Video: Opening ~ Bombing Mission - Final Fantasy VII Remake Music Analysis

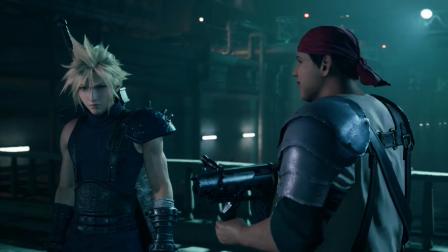12:40 This drops back down to the bass percussion track and loops as long as it needs to for us to finish with our team talk.
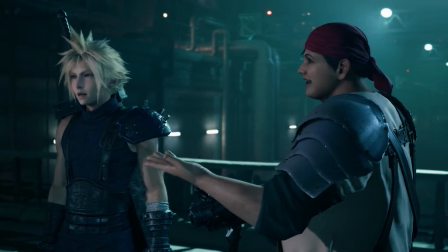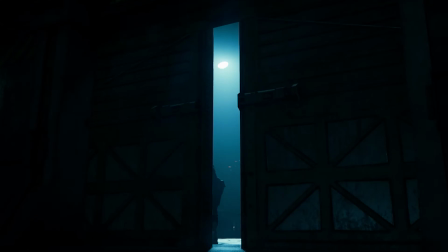12:52 This treatment allows the game to continue the sense of music continuously playing,
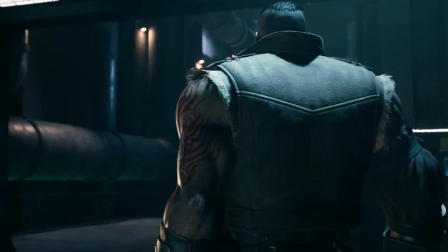12:57 but gives plenty of space for the voices of the characters to take our full attention.
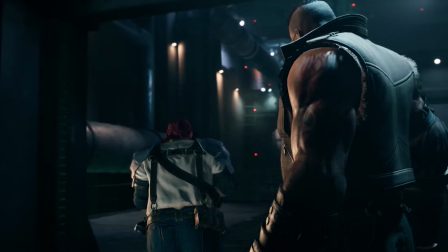13:02 It also keeps up the tension of this bombastic opening by maintaining that percussion track.
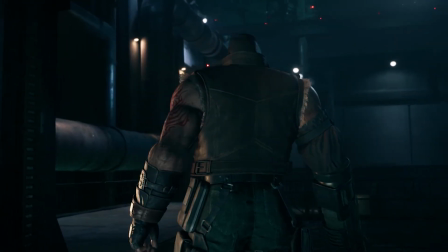13:08 Quiet does not equal low energy here.
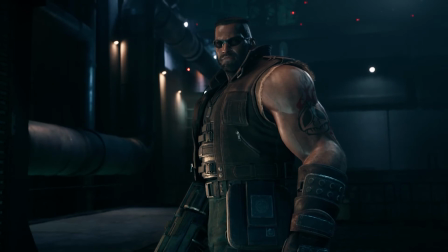13:14 They don't hide the transition back to our full bombing mission track.
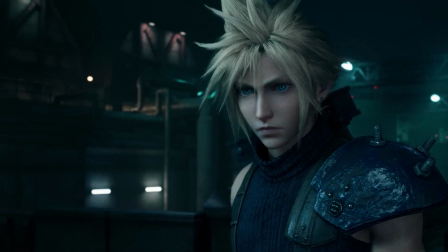13:18 A simple crossfade leads us back to the low point of the track, and back into the action we go.
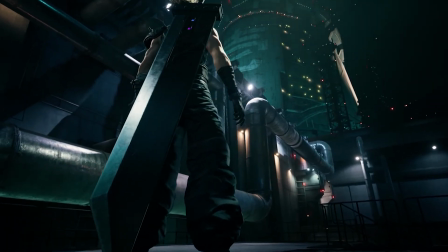13:27 True to the original, the music carries us all the way to the Mako reactor.
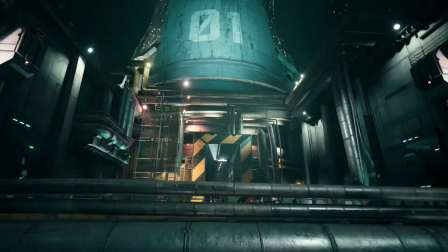13:32 When we enter, the music fades, and our screen fades to black for transition.
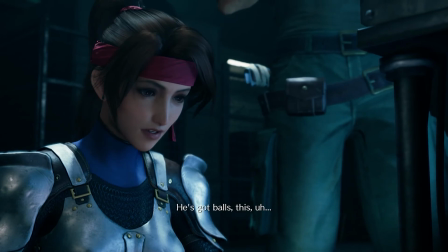13:39 The whole first section of the game, everything is such a lovingly crafted callback to the original.
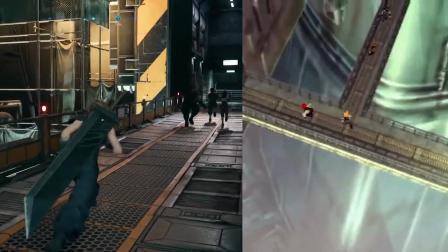13:45 From cheeky dialogue prompts, to the layout of the levels, to the way the music is orchestrated, very little is reinvented.
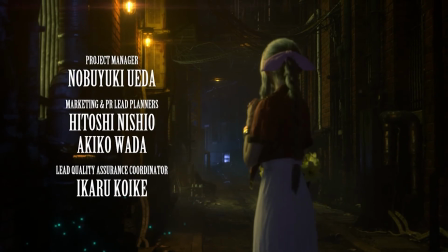13:55 The changes made are done to add context or complexity where it just wasn't possible in the original game.
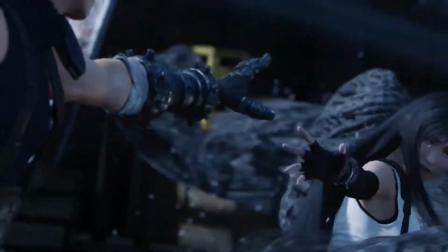14:02 But divergence is inevitable, and we get our first taste of it in the controversial rescoring of...
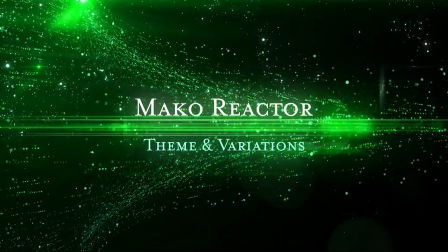14:10 The Mako Reactor. See you next time.